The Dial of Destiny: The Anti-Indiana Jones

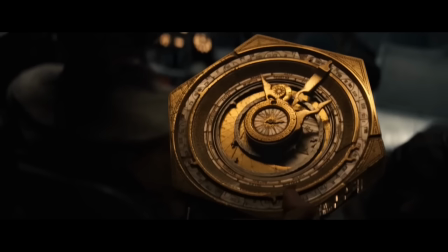And his MacGuffin, the Dial of Destiny, was cooler than the previous relics because it was a time machine built by an ancient Doc Brown.
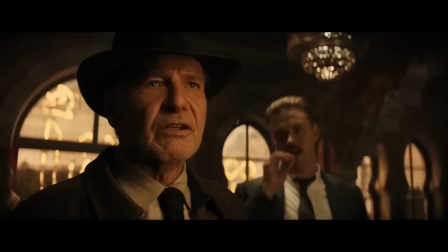At least I think that's what the Dial of Destiny is. I'm honestly not sure if the dial locates fissures in time or creates them.
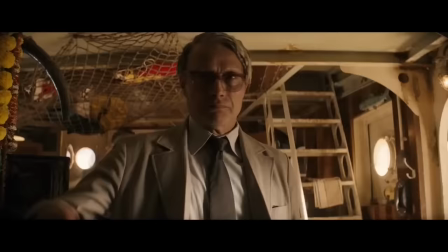The movie was not clear on that point. If the function of the dial was made clear during the extensive runtime of this movie, I was either too bored to notice or out taking a piss.
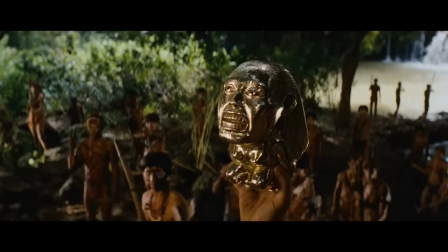The MacGuffins in Indiana Jones were not just ancient relics with powers, they were characters in the movie.
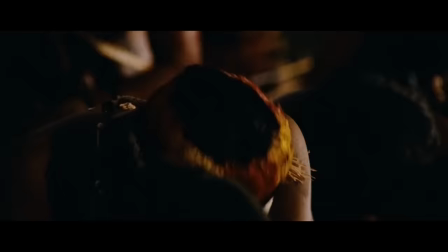The most obvious example of a MacGuffin that is also a character is the One Ring in The Lord of the Rings.
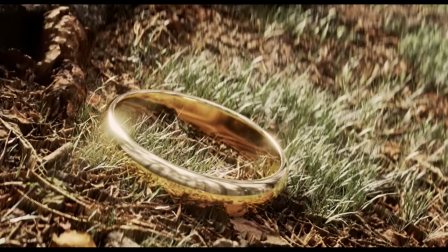It talks to characters in the story, tries to seduce them with its power, it is described by Frodo as treacherous,
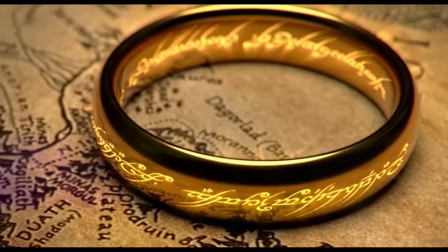it is regarded by Gollum as a beloved companion, and Gollum warns that the ring wants to return to Sauron.
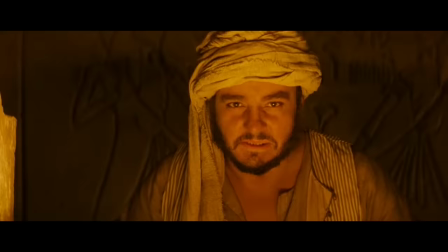The anthropomorphization of the ring is obvious. Viewers know that the ring is a thinking being with desires and designs.
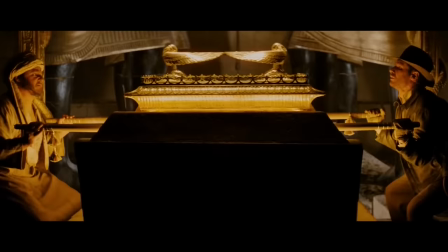The sentience of the Indiana Jones MacGuffins is far more subtle. In Raiders of the Lost Ark, the Ark gives off its own golden glow, as if it has a life force.
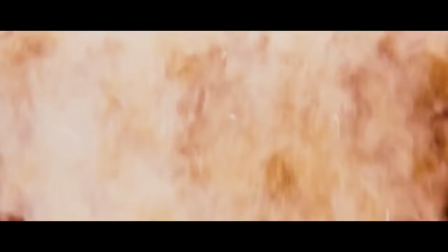In one scene, it burns the swastika on the crate in which it's being carried, but without destroying the crate. This foreshadows the burning of the German expedition at the end of the movie,
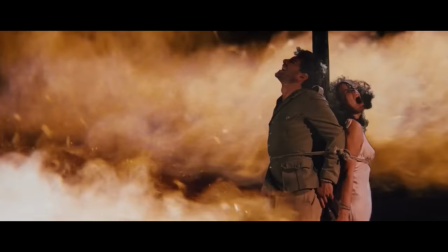but also indicates that the Ark will, of its own accord, destroy evil it comes into contact with.
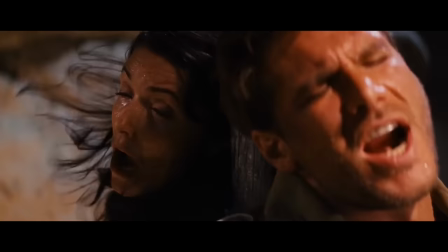At the end of the movie, Indy and Marion are spared during the Ark's destruction of everyone in the vicinity.
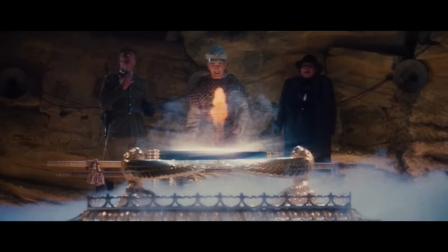They were as close to the Ark's fire as many who were killed by it, and yet they survived.
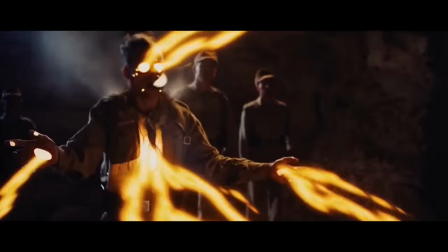The only explanation for this is that the Ark chose to spare them.
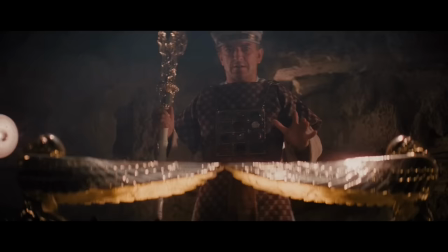We are led to believe that this is because Indy closes his eyes and tells Marion to do the same, but even if this did save them, how did Indy know to do this? That's a very specific method of defense. It's possible he read somewhere during his extensive research that the Ark would destroy anyone arrogant enough to presume to be worthy of its secrets,
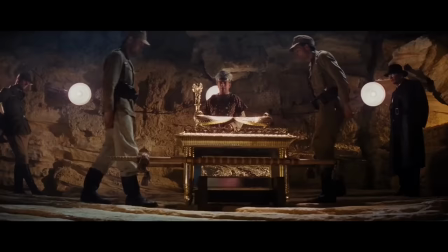but it's more likely that the Ark told Indy to close his eyes, or Indy, having his eyes closed, didn't matter and the Ark chose to spare him of its own volition.
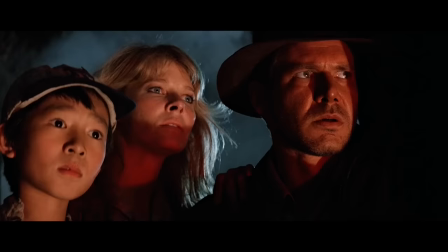There are many indications in Temple of Doom that the Sankara stones are sentient, but I'll give two more obvious ones.
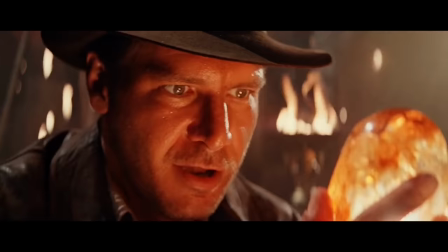When Indy first comes into contact with the stones, his face takes on an enamored, lustful look and is lit up by an infernal red glow.
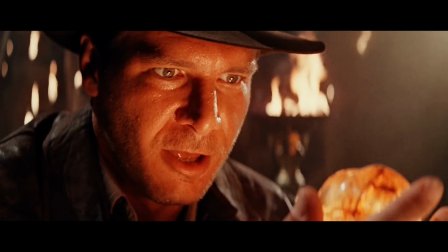The stone clearly being the source of this demonic light, the red symbolizing Indy's temptation by evil.
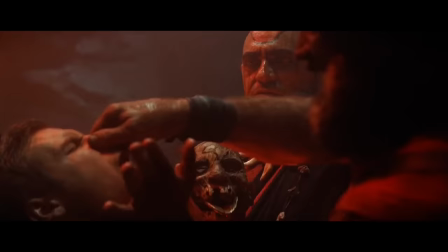Shortly after this, he briefly turns evil after being forced to drink the blood of Kali.
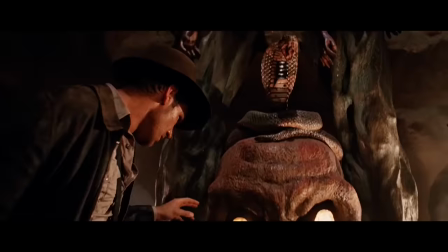But was it the blood that turned him evil, or the stones, or a combination of the two?
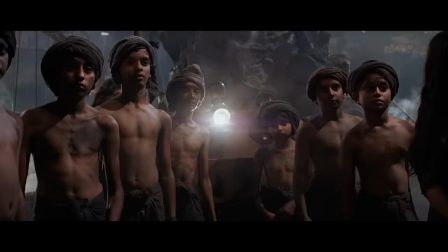Later, after Indy captures the stones, he knocks out two very tough-looking guards, literally sending one of them flying.
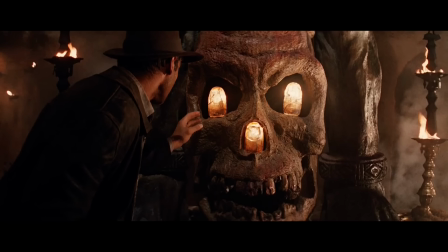This is the only time in the movie he demonstrates such superhuman strength, which suggests that the stones granted Indy a superhuman capacity for violence in order to protect themselves from being separated again.
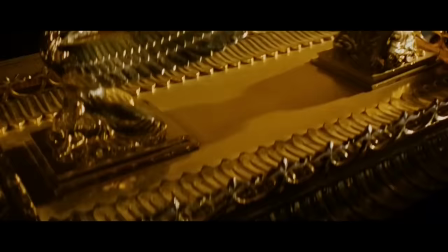Indy also performs feats of superhuman strength in Raiders of the Lost Ark,
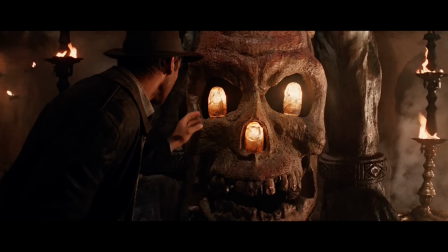suggesting that the Ark is aiding Indy in his quest by granting him powers beyond ordinary human capacity.
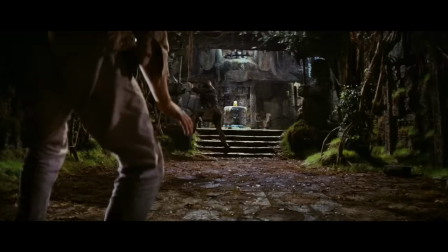The agency of the MacGuffins in Indiana Jones is indicated at the very start of the first movie.
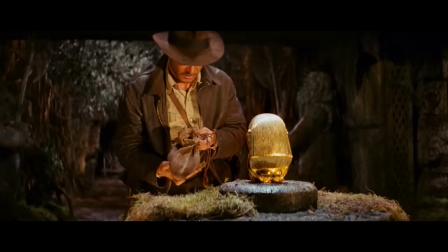When Indy sees a golden Aztec head, it glows with its own light and seems to communicate a warning.
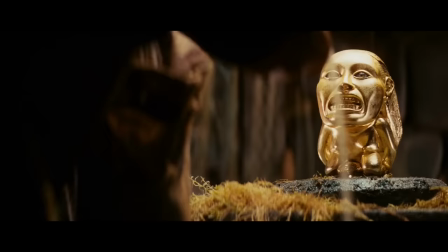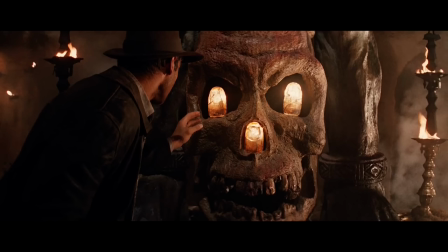And of course, it has a face, indicating that it is a thinking being, which it is, as all the MacGuffins in Indiana Jones are.
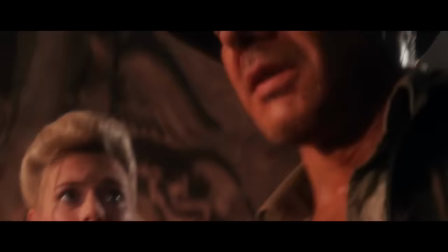The relics in the OG trilogy are also of spiritual significance. The Ark of the Covenant and the Holy Grail are important Christian relics.
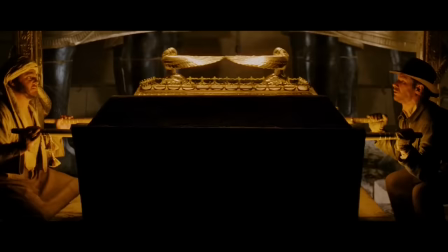The Sankara stones are fictional, but they are shown to have immense religious importance and spiritual power. They are also an excellent dark variant on the Ark from the first movie.
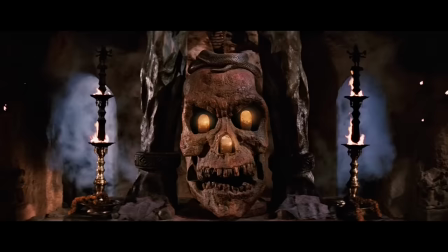Rather than just repeat themselves with another relic of light, which they had in Raiders of the Lost Ark,
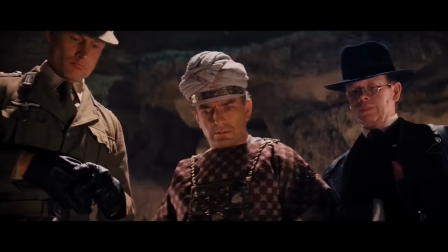Spielberg and Lucas decided to have a relic of darkness for the second movie.
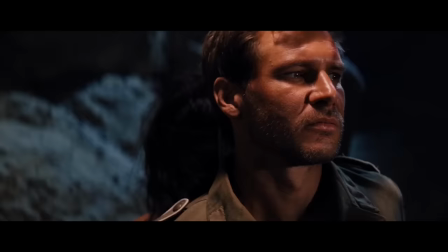Another essential element of the Indiana Jones relics is that they punish those who seek to misuse them.